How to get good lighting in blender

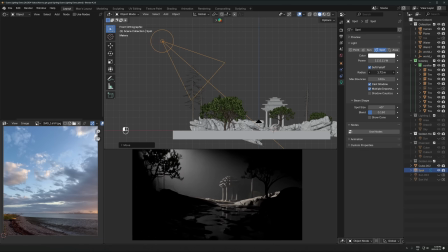So if I turn that up, it's going to make a softer light.
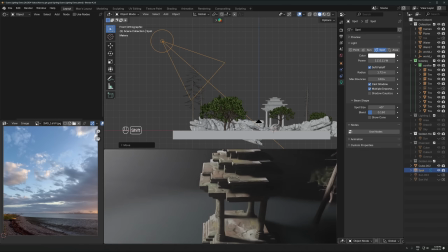And what I mean by soft in this, if you just look at some of the shadows here. So for example, the shadows on this pillar here.
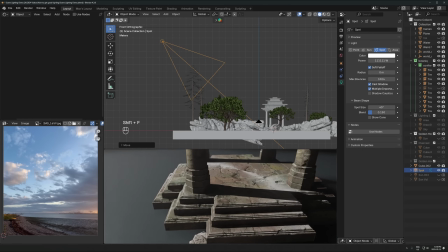If I turn the radius to its default setting of 0, that is going to create just extremely hard shadows.
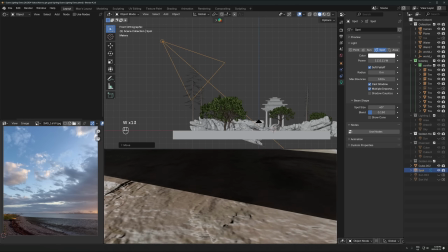Like even if I zoom 100% fully into this shadow here, it's a fully just super sharp line, tack sharp line.
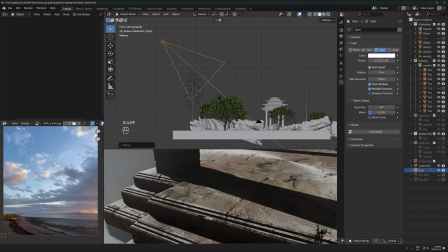And that's because the size of the light is literally set to 0, which is impossible. That's like no light source is fully 0. But anyways, let's increase that a little bit. So you can see as I start increasing this radius of this light, it's going to soften out those shadows a little bit.
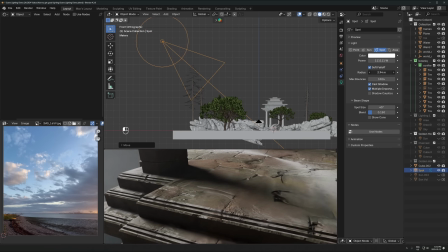And that's going to happen across the entire environment all at once. And the higher you make that, the more soft it's going to be. So don't go too extreme. Like this is way too much, but a little bit more soft is going to be probably more desirable.
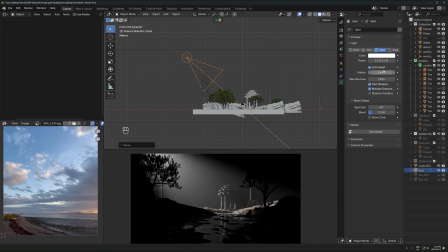And then I'm going to have that kind of over there. Let's just increase the spot size a little bit. It's a little too like spotlighty. Like that's a little too dramatic there. I'm going to increase that a bit. Let's increase the blend as well. That's just the gradient fall off from the edges kind of.
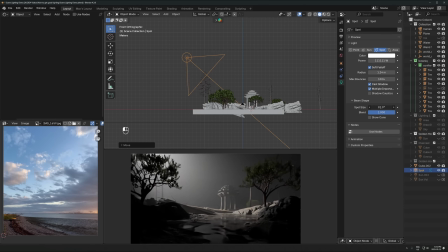So I'll just increase that. Maybe bring up the spot size a little bit more. It's probably a bit too much there, so I'll dial it back to like there.
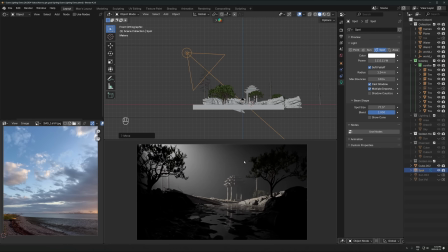And that's kind of interesting right there. So I'll leave that there. Okay, one other thing I might do is add in, I'm kind of happy with how this light is positioned on the main thing here, but it's too dark in the shadows, right?
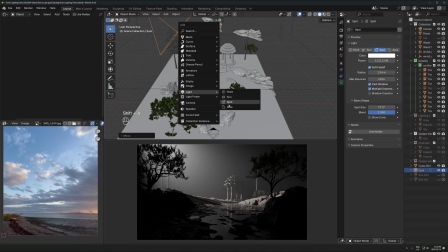It's just not enough light in the rest of the scene. What I'll do from here is add a fill light. So I'll just add an area light, and I'll just bring that up, kind of up here.
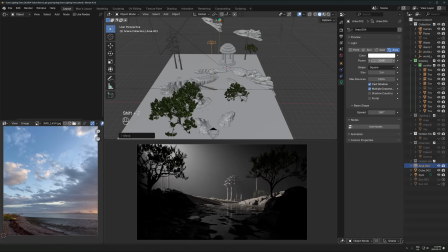Bring it sort of towards the dark area, and then I'll just start increasing that a little bit, right?
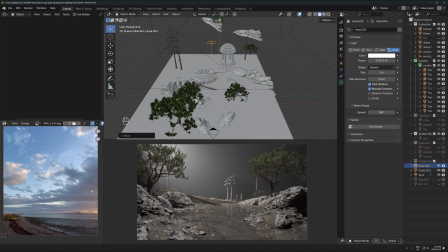I don't want to go too extreme and start just lighting up everything way too much. It's not what I want at
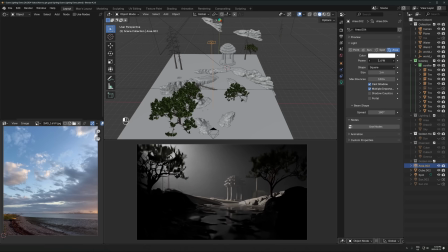all. I want to just bring it in a little bit to slightly raise some of those really, really pitch black areas, just a little bit, so you can see a bit of detail in there, right? So that's really nice right there. And that looks so much nicer and more professional than it was 2 seconds ago with just overly dramatic, overly dark, whatever.
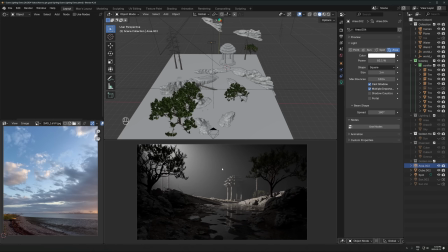You can still have it dark and dramatic, but if you just add a little bit, and I mean a little bit of light to the shadows, like the really dark shadows,
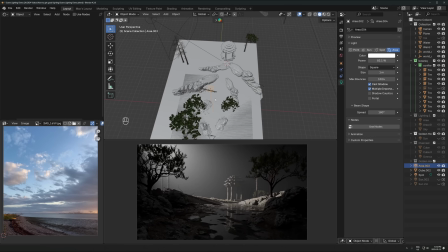it can just help bring that up and not make it feel so like extreme and like way too high contrast. So I'm going to increase the size of this a little bit, maybe move it a bit further over here, just try out some different positions, but kind of like where it's at right there.
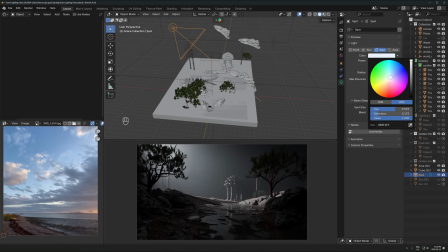We could even make this, tinted a bit like blue or something if we want to kind of represent, I don't know, moonlight or something. So one thing that is helpful, by the way, is kind of thinking about anytime you're lighting a scene like this in a more abstract way, think about the kind of light that you're simulating by having a spotlight in here.
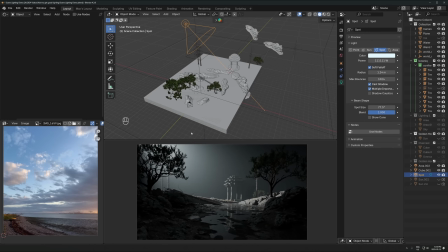So this is obviously not realistic. For an environment, there would never be a spotlight like this randomly up here. But what we're doing is we're kind of mimicking, a really dramatic moonlight or something like that, for example. And if you think about the thing that you're trying to mimic, the real life version of that thing that you're trying to mimic,
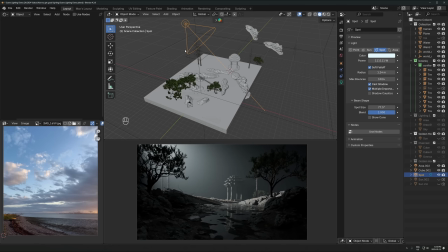whether it's car headlights, whether it's a neon sign or a sun or the moon or whatever, just thinking about the thing that you're trying to mimic will really help you in the decisions you make with that light and just the way you position it, the colors you choose, the brightness, all that kind of stuff. will help just ground it and make it feel a little bit more real and like something that could actually exist,
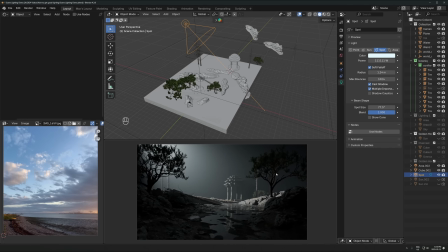even if it is kind of abstract like this. Okay, so that's another setup. And again, I'm gonna bring in that image plane from before, so I might actually just do this.
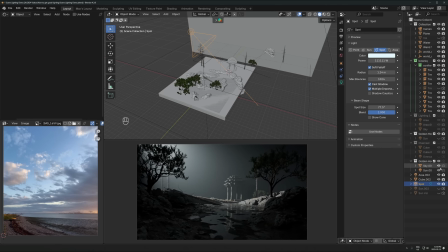Let's bring in the sky from before.
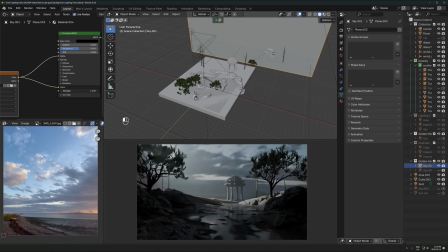So this is something that can work really well as well, is just this kind of setup, and then you just throw any sky image in the back.
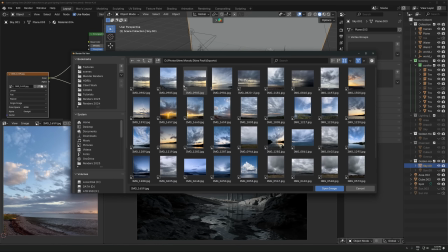Could be something more dramatic than this, like if I bring in something more overcast, that might be nicer.
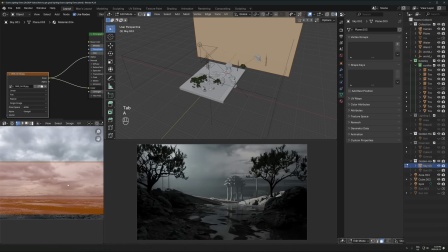So let's just do like this one. Something like that is probably gonna work better if I have that kind of like more like this.